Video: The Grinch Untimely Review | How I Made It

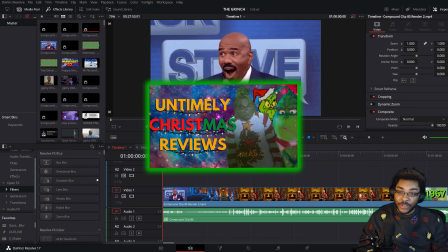0s
Yo, if you clicked on the video, you know we're talking about the Grinch Untimely review. No need for an intro, except for this one that we're about to talk about now.
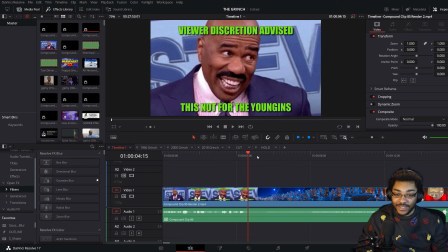8s
This part came during the final stages of me actually making the video. I just felt like I needed to put something in there to be like, hey, by the way, this isn't like a nice kitty review for the Grinch, in case some kid like around the time was like,
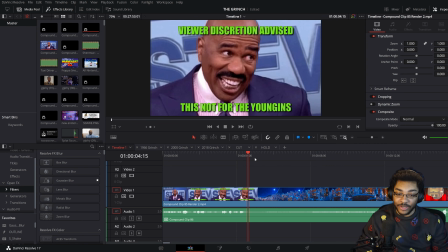25s
oh, I want to watch something about the Grinch. I love the Grinch, because they're like, I don't know, a little kid and weird. So they wanted to see a video talking about all the Grinches. I didn't want them and their parents to watch and be like, oh, never again. So I put this in there for that.
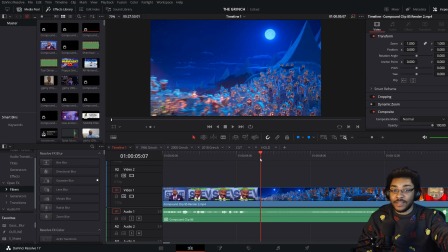39s
Unlike, well, we'll talk about that. Unlike the Sonic Untimely review, after watching the final Grinch movie, which is by far the worst, I knew that this was going to be how I was going to like intro into this film section,
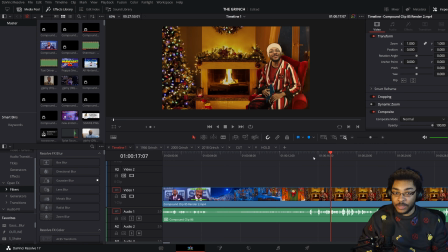54s
because I knew I was going to do something filmed just because I wanted it to be a little Christmassy, you know? And what I was going to do, which if you watch the video, you may have noticed, there we go.
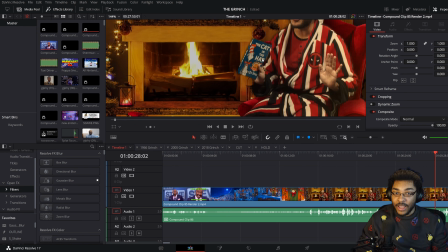67s
I'm holding different Dr. Seuss books. I thought that I had How the Grinch Stole Christmas.
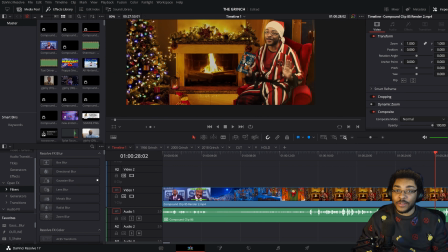75s
I do not. And instead of spending money on a book that I was never going to actually read, it was going to be on a shelf somewhere for the rest of my days, I was like, what if I just took all the ones that I did have, and then we get to them, you'll see that I just have a different one in every film scene.
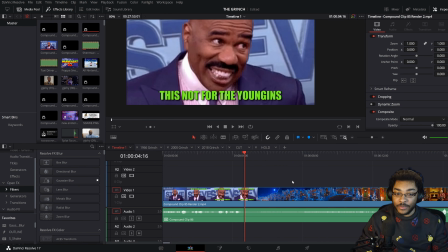94s
But in talking about DaVinci Resolve, I guess as a whole,
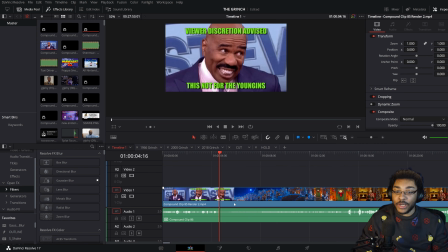99s
sometimes it'll do this thing where even if you render something out, it won't render everything out correctly.
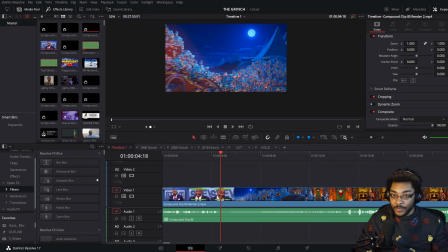106s
So right here, you see how it just cuts for some reason?
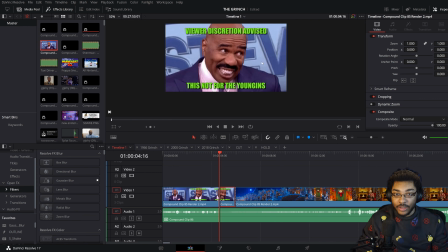111s
That's not how it actually should be. If we go to how it is and decompose it,
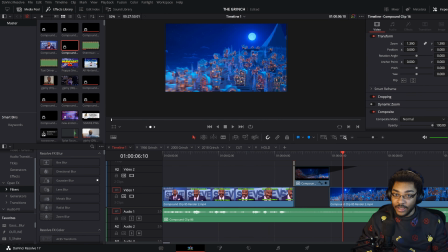118s
it's actually supposed to fade in, because, you know, it's more cinematic. It feels nicer. It feels like you're really doing something. But for whatever reason, this like it didn't do that. So if I see something like that in the rest of this, I'll talk through it.
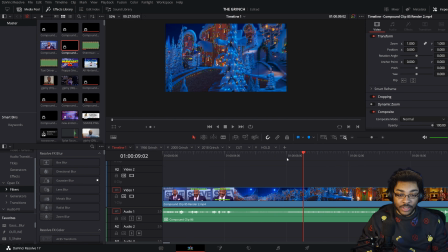137s
But oh, we could also talk about the music choice, because for most of this video,
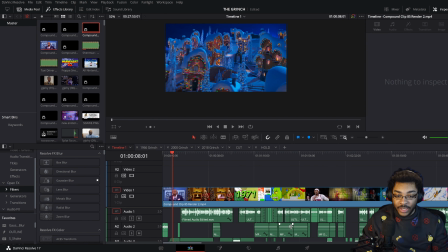143s
I want to say it's all like MF Doom-esque beats until what?
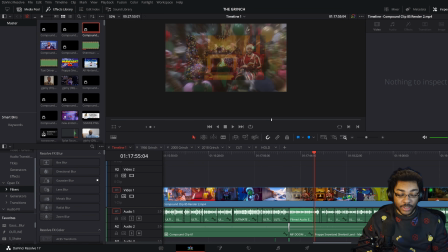151s
So up until we get to the actual review part, it's MF Doom beats, or MF Doom type beats, like the Cooking Soul type beats. One of the reasons why I chose that was because I knew that there was Adult Swim like bumpers,
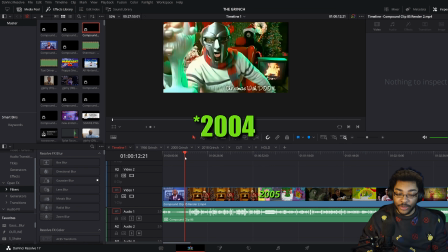168s
and like MF Doom did them back in like, I don't know, 2002 or something, and that was something that I wanted to incorporate in some type of way,
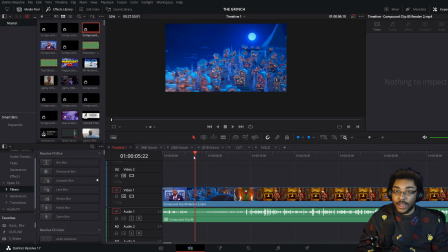176s
and so I decided to do it with that. That's also why it starts off with all caps,
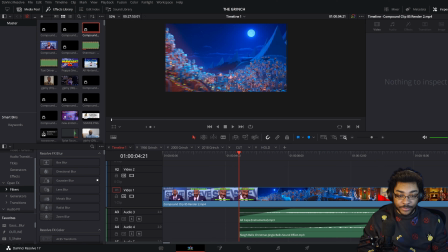183s
and then I just put the you know, the jingle bells, because it, you know, Christmassy, the vibes. This video was just all about the vibes, and I tried to get that right. What I didn't get right was this, the little circle part.
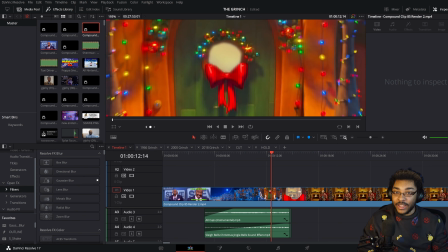196s
I'm not very good at getting it to where it doesn't constantly shake like that,
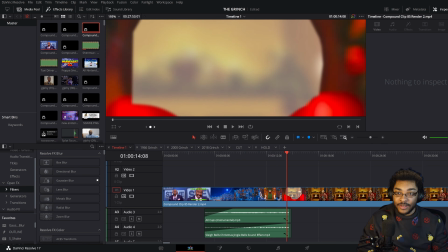202s
but you know, I do what I can.
Hey, it's me.
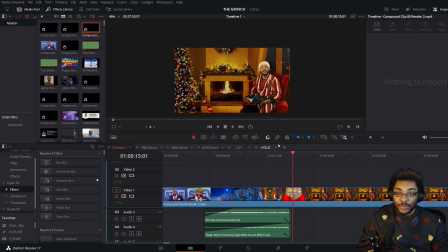207s
So we could actually talk about why this process was interesting. When I was initially going through it,
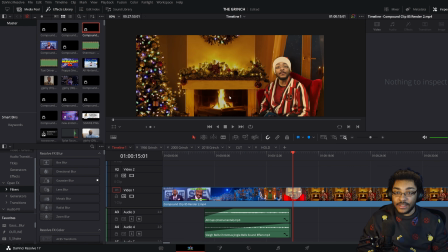215s
I wanted to have the lights and the fire reflect on me.
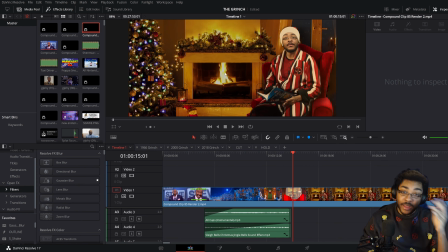221s
I don't know how to do that. And so that was a very hard process for me to just at the end of it be like, all right, whatever, let me just get the,
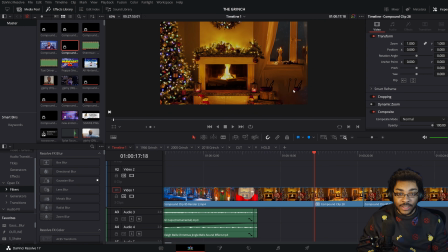232s
hey, did I disappear? See, another thing that happens sometimes with this, it's very finicky when you try to mess around with things.